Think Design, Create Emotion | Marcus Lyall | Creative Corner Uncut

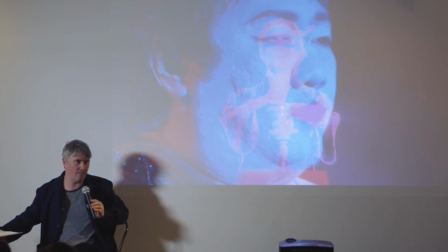And so this clip is from a track called I'll See You There. And so the idea was to stage a kind of Dionysian ritual. The track has a very kind of 60s psychedelic feel.
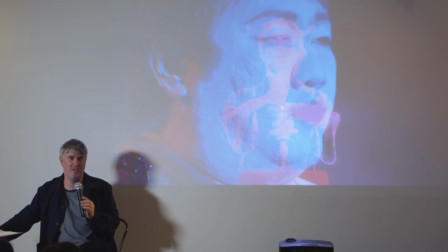So we were sort of looking at that idea of the sort of 60s psychedelic trip. But sort of, well, I'll just play it.
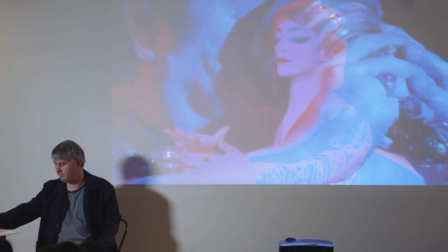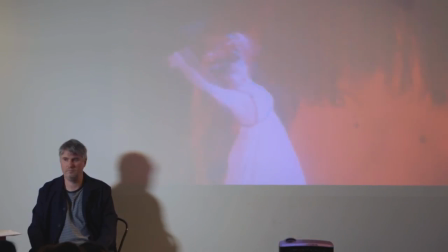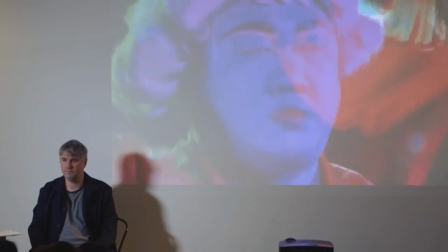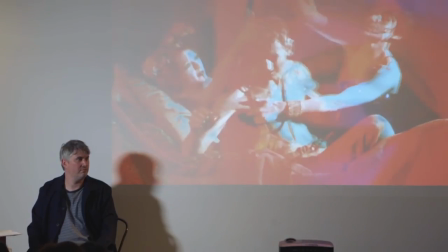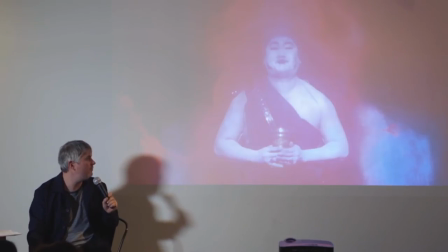So this comes about two-thirds of the way through the set of the current show. And there's Adam, strangely, he's actually been taking Ed's part on stage as a chemical brother,
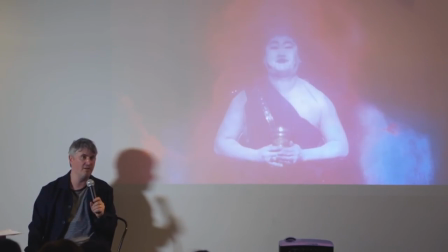because Ed's off been doing a degree. And so he's been on stage for a lot of this tour. And they played Electric Zoo in New York quite recently. And it was like Tom was sort of going, nobody's dancing.
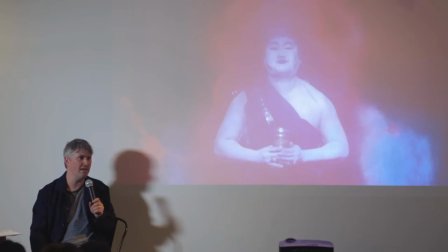And afterwards it was like, you know, nobody's dancing. And Errol, who works in him, was like, they were all really freaked out by that. And that was sort of the idea that you've got this kind of, you know, hey it's a it's an EDM show everyone and then this happens in the middle and everyone's a bit like it's a bit wrong isn't it and in fact the guy who whose film we based this on quite loosely
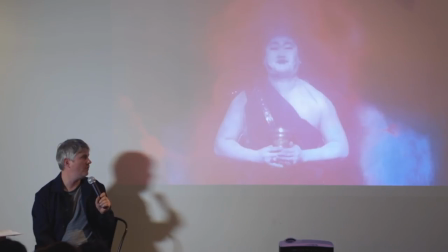was well a sort of pioneer of queer cinema and a Satanist as well to both we haven't told them so don't watch this guys
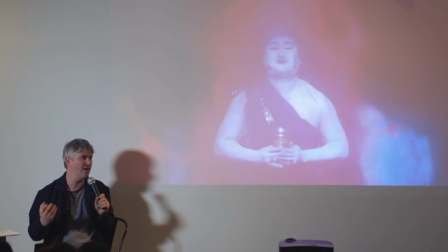it does have I guess it's that thing of the idea of the original film was very much it was all these kind of kind of mythical figures in this ritual and it sort of reminded me of that idea of like
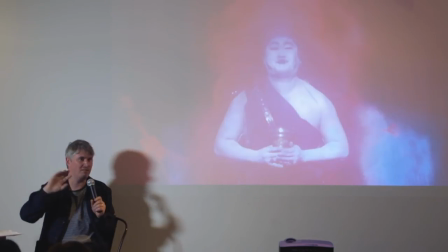the sort of dance or sort of conflict between these kind of unconscious characters inside your head so I guess what I'm saying is that we've found a lot of power from using stuff that isn't about stuff on the surface, it's that stuff that's lurking underneath.